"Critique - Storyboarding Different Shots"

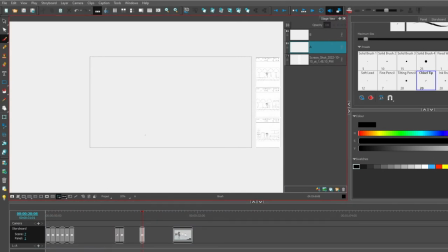0:04 Hey folks, Tony Lockhart here. I've got another critique video of one of my students storyboards, so let's get into it. The focus for this one is going to be on choosing the right types of camera shots to go and express the story that you want to tell.
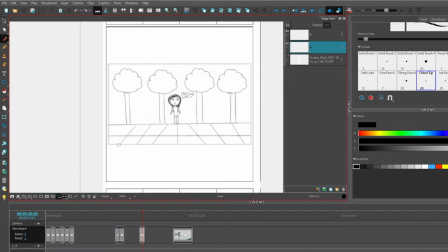0:20 Okay, so real quick. Got a grid right here. We got a character. We got a background. It looks like a wide shot, not super wide, and the character says something and then eventually comes upon a house and then all of a sudden we're in the house. Notice the character is constantly dead center in each of these frames.
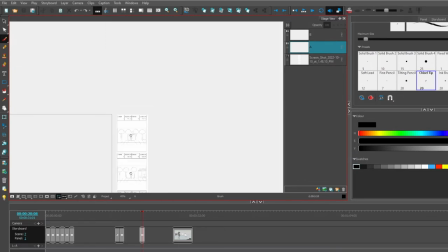0:40 So let's try to level that up just a bit with a couple of different panels and let's try to explore not only wide shots, but let's do some medium and close-ups. Okay, so first things first, let me get my grid over here.
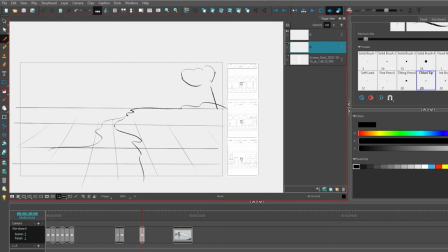0:55 I'm going to make some kind of a landscape where there's a road and there's some trees and some other stuff.
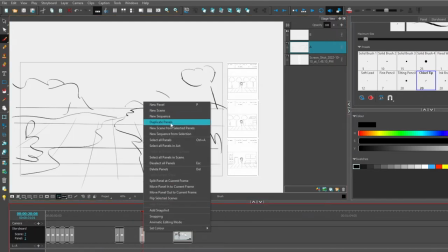1:03 There we go. Now, if I start there, I could duplicate this panel. And with the duplicated panel, let me add a new layer.
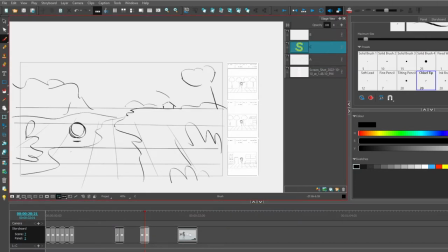1:11 And let's have our character kind of walk in. and let's give her a strong silhouette with the hair so that way we could tell who our character is okay I'm going to duplicate this panel as well and then let me let me choose a separate layer and I'm going to
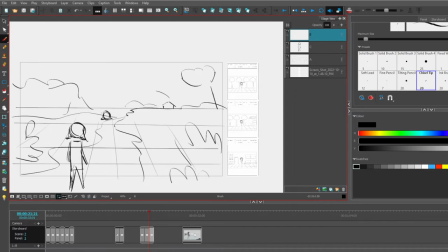1:31 sketch the character here so it looks as if she's walking in the scene okay so there we go she's walking there we go I'm going to take this second layer delete it so we got a one and a two and a three. So now I've got some movement that's happening inside the film, okay?
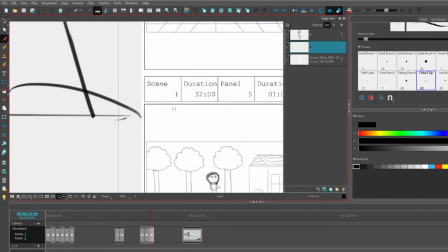1:51 If I go back to my student's storyboard, notice that the main character comes upon a house and notices it.
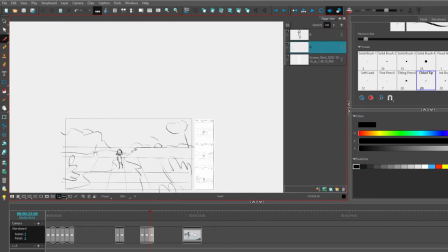1:58 So now that I have this character, let's go choose a medium shot.
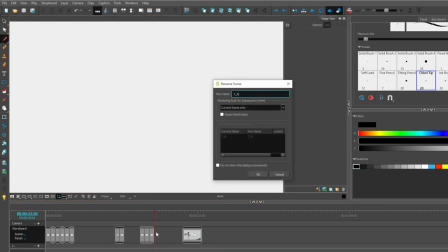2:03 So I'm going to go here and let's go and get a brand new panel and let's do a
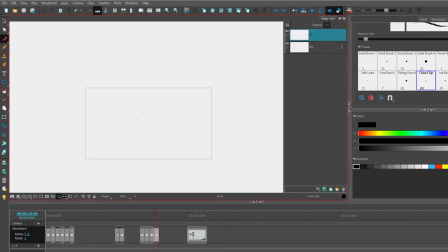2:08 medium shot of this character because it might be cool for us to know, oh, who is this person that we're following? Who is this person that we're seeing? And what is it that they're noticing? Okay, so let's have her notice.
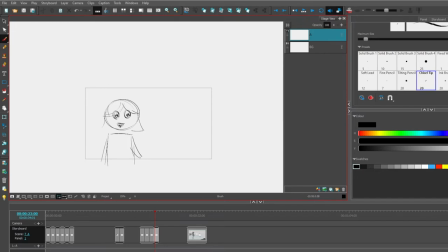2:25 Ooh, there's something over there. Okay, so one, two, three, and then a four. So we know who that is. Don't forget your grids. Don't forget your backgrounds and your trees. remember this is just them nailing this is coming up with
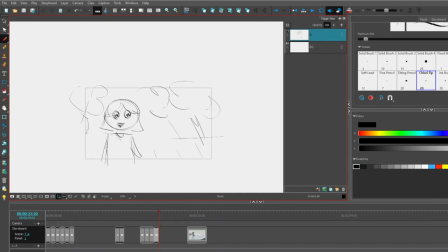2:42 shot choices okay so now what I can do is if I want I can go and get another panel and then maybe have her decide to run to the house might as well capitalize on that
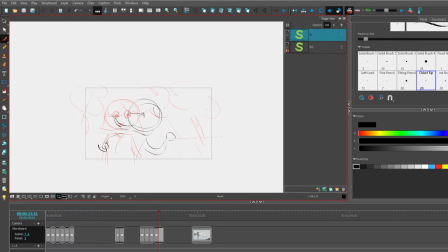2:59 it makes more sense to use this medium shot if I'm gonna go make a background for for this actual animation, I should at least use it to have some animation happening, okay? So here she is, she's there, she notices the house, she starts running towards it.
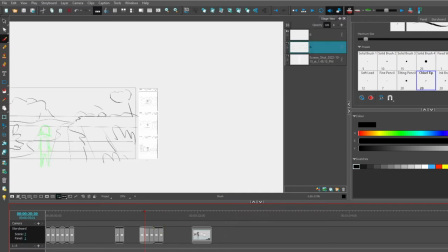3:15 Now what we can do is go back to this original shot in the middle where the character happens upon the house. Okay, let's go here, let's get a new panel. House should be kind of on the right because the character's usually over here on the left.
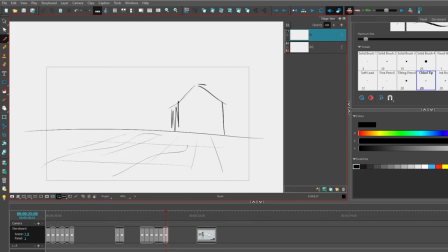3:33 So let me just put that house there. It's not going to be too 3D and perfect, but whatever. I'm just trying to illustrate a point of how you come up with ideas. Let's have her running towards the house now. Okay.
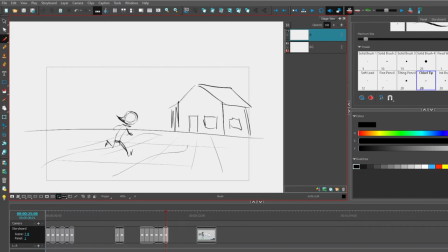3:50 And get that silhouette with the hair with her bob. Okay, that looks pretty good. Next, what I should do is either have her at the door.
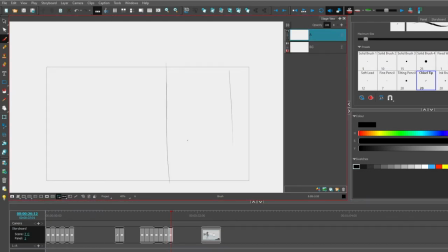4:01 So let's go and do an insert shot so now let's put the doorknob right here right click and I'm gonna duplicate this panel and then all of a sudden in this new one I'm gonna have a hand reaching
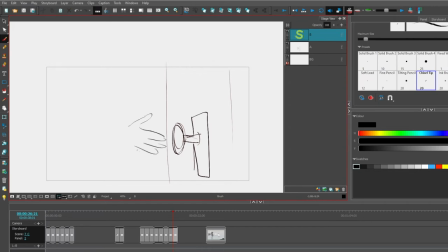4:17 for the door two three four and she's gonna reach for it I don't really need to go and you know have her you know grabbing onto the handle and opening it but you know you get the idea so what happens now is we've We've got this nice wide shot and it looks a little bit more 3D.
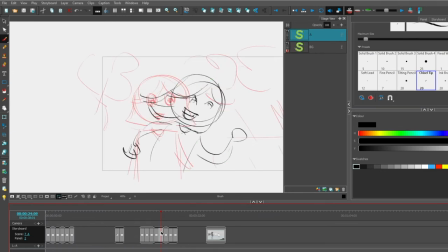4:37 We've got a medium shot which is going to show some emotion. She's getting excited and she's running. Maybe we have another wide shot to show some action. And then of course we've got this mediumist shot that's going to show this hand that's going to come in.
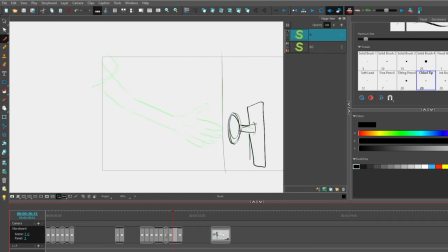4:54 Let's go and let's duplicate this panel right here. Kind of running out of time so I want to end this video soon. let's go and end this one and instead let's draw let's
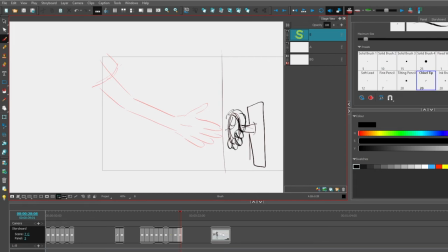5:06 draw the hands grabbing onto the actual door and really shaking okay and this is such a terrible drawing I'm kind of embarrassed by it but whatever go
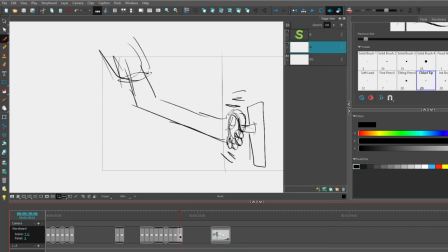5:23 ahead and have this hand reach in grab the door shake and it's not working and then we can go to a new panel where the girl is pretty angry and why is she angry because she's trying to open the door but it's not working and
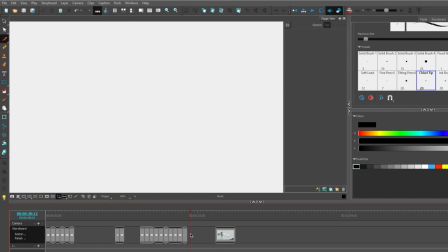5:43 then have her kind of shaking back and forth and then go to a new panel so we have that medium then maybe we're gonna show her let's go to another type of medium shot after that close-up and and she's trying to pull that handle, and it's just not working.
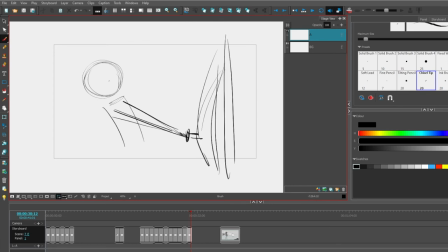6:01 The whole door is buckling from the force that she's putting to try to get this thing to open up. And then let's go back and let's do an extreme close-up.
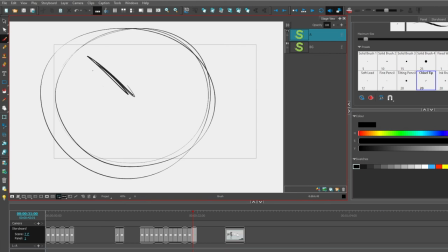6:15 So let's get a new panel and really show how angry and furious she is because she can't get into the house. Okay, maybe she's the big bad wolf, whatever. All right, so as we end this video, let's go back and take a look at what we had originally intended.
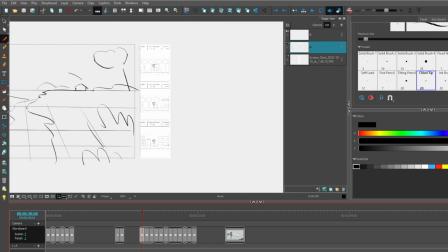6:34 We wanted to have some kind of an establishing scene where the character's walking by, comes upon a house, and now we're in. What we did instead was we made some kind of a 3D environment, duplicated panels, and redrew on separate layers to imply movement with a wide shot.
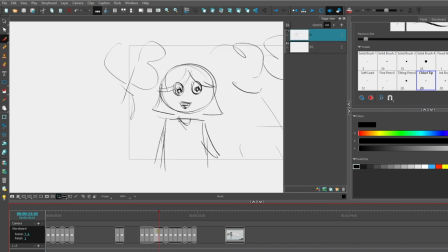6:53 We did a cut so we could see who we're focusing on. Who's the main character? What is the main character doing? By the way, if she's gonna run, where is she running to? Ah, makes sense. Motivates the cut so we can actually see the house that she's running to.
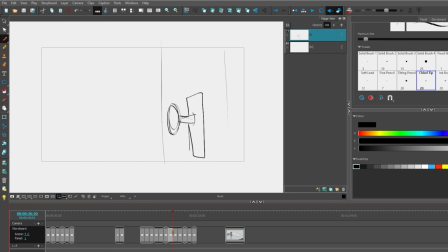7:11 Then we should go into a close-up or an insert shot of the door. A little bit of business where she tries to open. If she has a little bit of trouble with that, then it makes sense to show this facial expression.
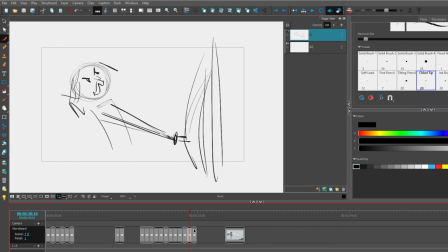7:25 Cut to a full body so we can see what's happening and then cut back to a extreme close-up. Okay, go give this stuff a try and use a variety of shots to communicate and tell your story. Thank you for watching. Bye-bye.